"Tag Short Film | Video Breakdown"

welcome to another video breakdown. Today I'm going to be breaking down Tag, which is my most recent video, and I think the reason why I want to do this too is so I can actually show you some of the extended clips and what happens kind of behind the scenes. I hope that you guys can learn from this. I know for me, when I just go out and shoot, I learn a ton.
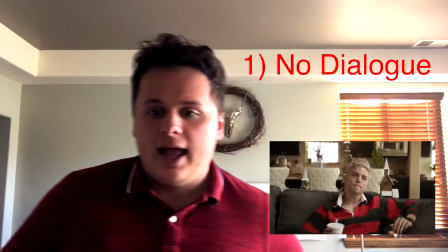(0:22)
First of all, for this video, we were required to do no dialogue and not act in it, which is something that both of those I've never done before.
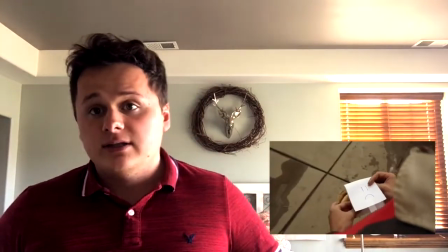(0:30)
So the script that I actually have, so there's a feature film that I'm currently writing.
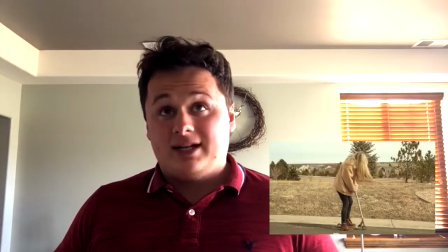(0:36)
It's a buddy comedy, but there's this specific shot that I wrote that I wanted to test, which was that slow motion fall with the police officer.
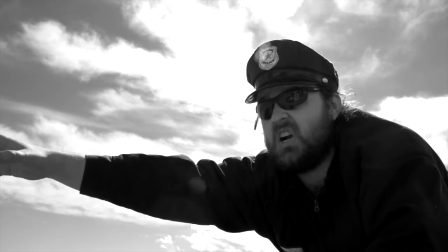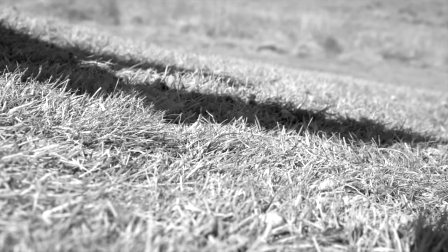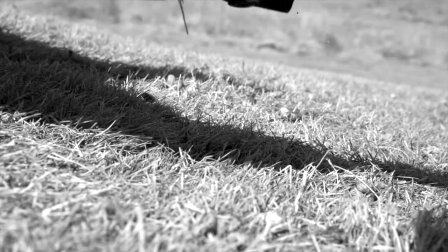The actual piece I want to do it's actually with a canoe and into a lake,
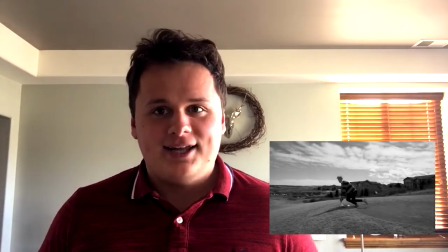(1:05)
and I was hoping to do the actual acting for it, but I just wanted to test to see how it would look.
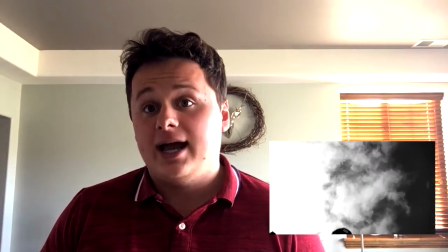(1:10)
So for this slow motion effect, we actually shot at 120 frames per second.
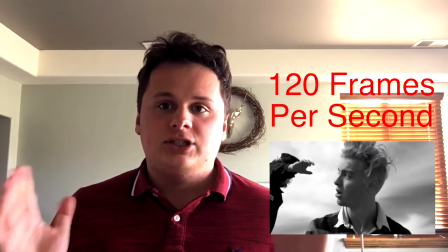(1:14)
For those of you who don't know what that means, basically each second in film is a certain number of pictures.
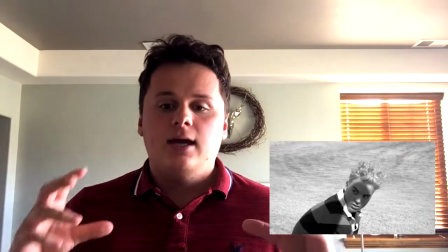(1:20)
With normal film, for a normal movie like a Pulp Fiction or anything like that, you're gonna have 24 frames per second, which is 24 pictures per second.
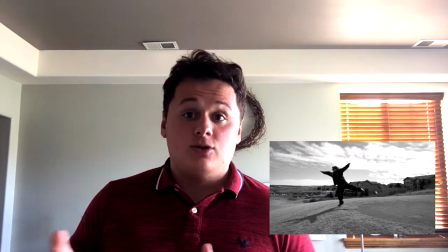(1:28)
If you set your camera to 120 frames, that means you can put it in slow motion and it'll look much more fluid.
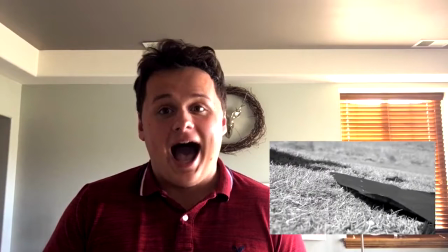(1:33)
120 frames per second is actually pretty high. I want to shoot way higher when I do the actual feature for this.
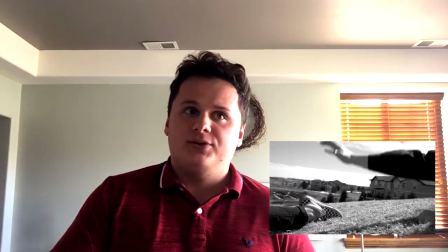(1:38)
I don't want to be even remotely close to 120 frames per second. I want to be shooting 500 minimum, ideally 1,000.
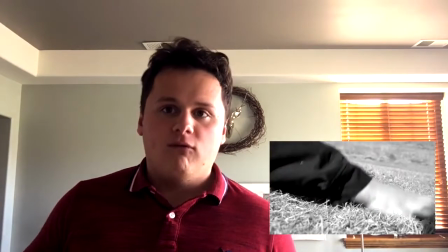(1:46)
I want it to be so overly dramatically slow. The big issue that I found in that scene is there's some continuity errors and just how far away he is from the sled.
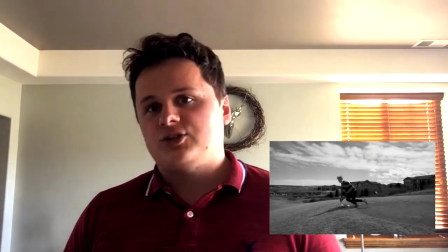(1:55)
Anytime I come up with these ideas for the feature piece, I do want to test them with a short film just to kind of emphasize how to do it.
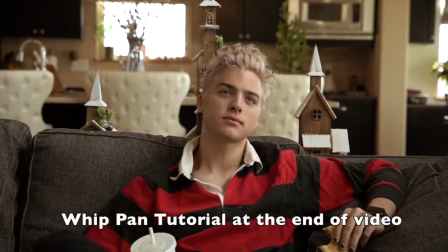(2:02)
Something I do a lot in this is a whip pan, which I can show you clips of.
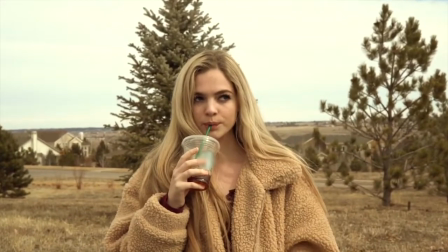(2:06)
Whip pans are really, really fun transitions, specifically in comedy.
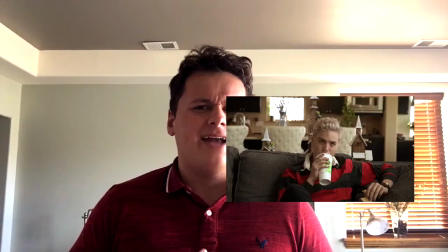(2:11)
You could do it in drama. I don't know if it would work as well.
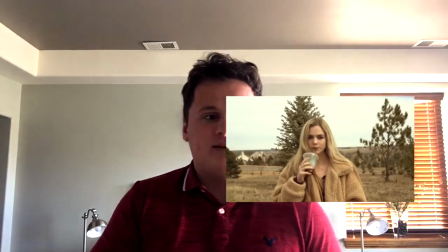(2:15)
I also had a whooshing sound effect to kind of have a feel to it, which it just enhances it a little bit more than anything.
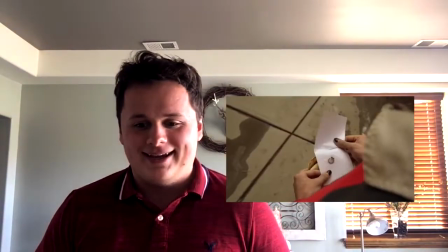(2:23)
Right, I have a lot of Edgar Wright influences in filmmaking. A few other technical things that we did.
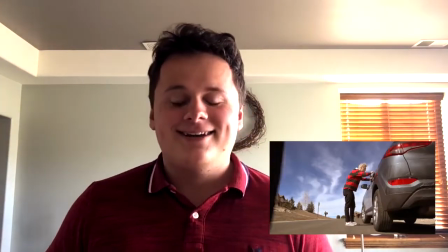(2:27)
So for the window paint, it's actually funny because one of my friends who has done some things, he goes, "That's not what spray paint looks like on a window.
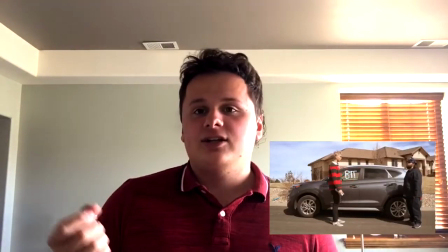(2:35)
What did you use?" And I was like, window paint. So I literally just went to a Party America and I got window paint and I was writing on that just because it was easier.
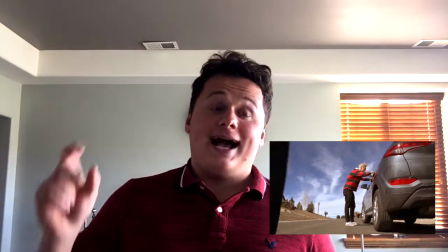(2:43)
And then I took a spray paint can, which actually doesn't even spray forward, it only sprayed up.
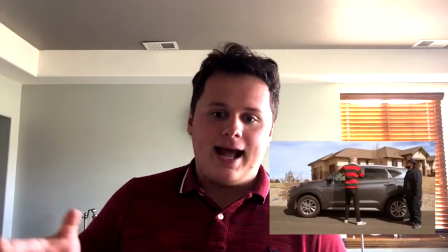(2:49)
It was like a lawn thing. In post-production, I added the ball shaking and the tss sound.
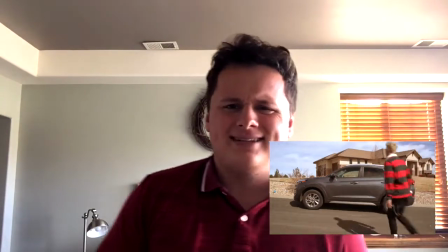(2:55)
So that's basically how that was done. Nothing too fancy, nothing too complicated. If you watch the film, you can really tell.
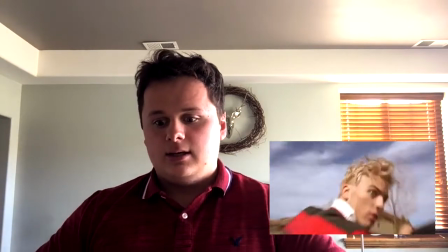(3:00)
I was trying to avoid filming it as much as I could just to kind of focus on the characters and what was going on with them more than anything.
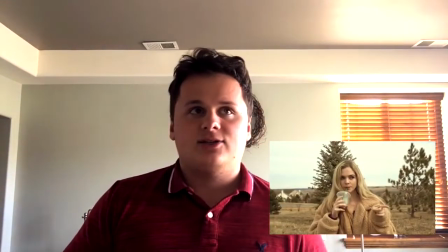(3:08)
For the actress in this film, I got this girl, Colin. Weird story about how I met her.
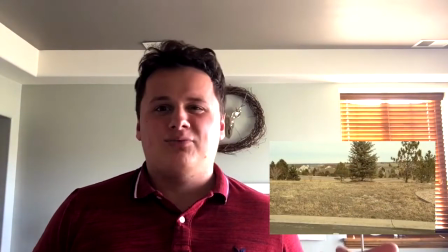(3:14)
She was on my Snapchat. I add random people on Snapchat sometimes just because I'm bored.
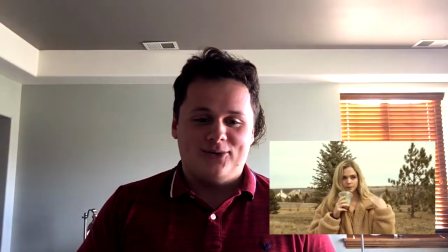(3:19)
I had no idea that I added her. I was like, "Yo, you wanna act?" And that was basically it.
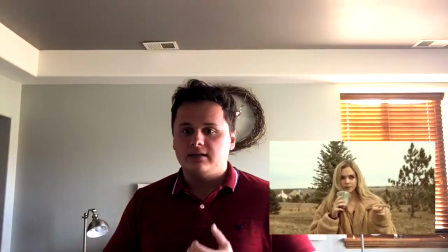(3:24)
And she was like, "Hell yeah," and she did. That actually brings me to one of my least favorite shots in the film, which is actually her skating off.
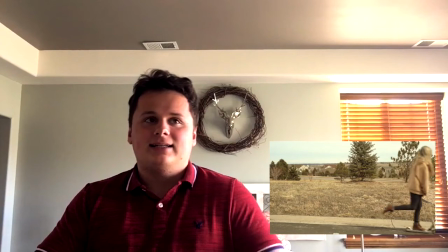(3:31)
And the reason why I didn't like this, one of two reasons.
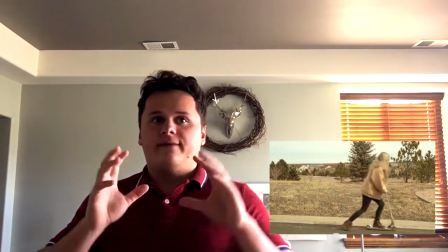(3:35)
One, I think it would have worked better if I showed her scooting off from his perspective or showed his reaction to it or something like that.
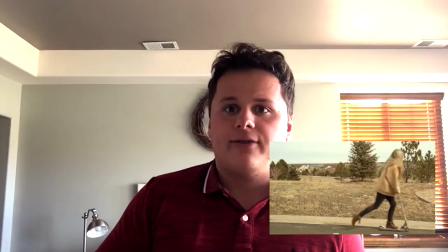(3:44)
So for the next time, I'm going to film more reaction shots from the other actors, just so I have something to play with and post a little bit more.
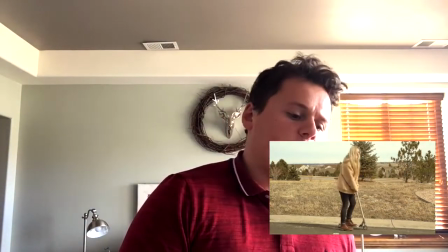(3:49)
So the reason why I don't like this shot actually is just because when she kicked her leg up, it didn't go as high as I wanted it to be.
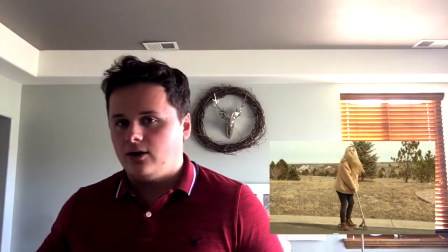(3:56)
I wanted it to be so melodramatic, and as a whole sketch, I was kind of playing
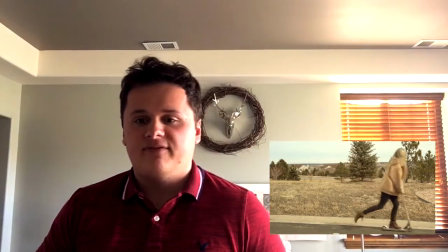(4:04)
idea-wise a little bit off of like a Charlie Chaplin type of vibe. So everything was supposed to be very melodramatic.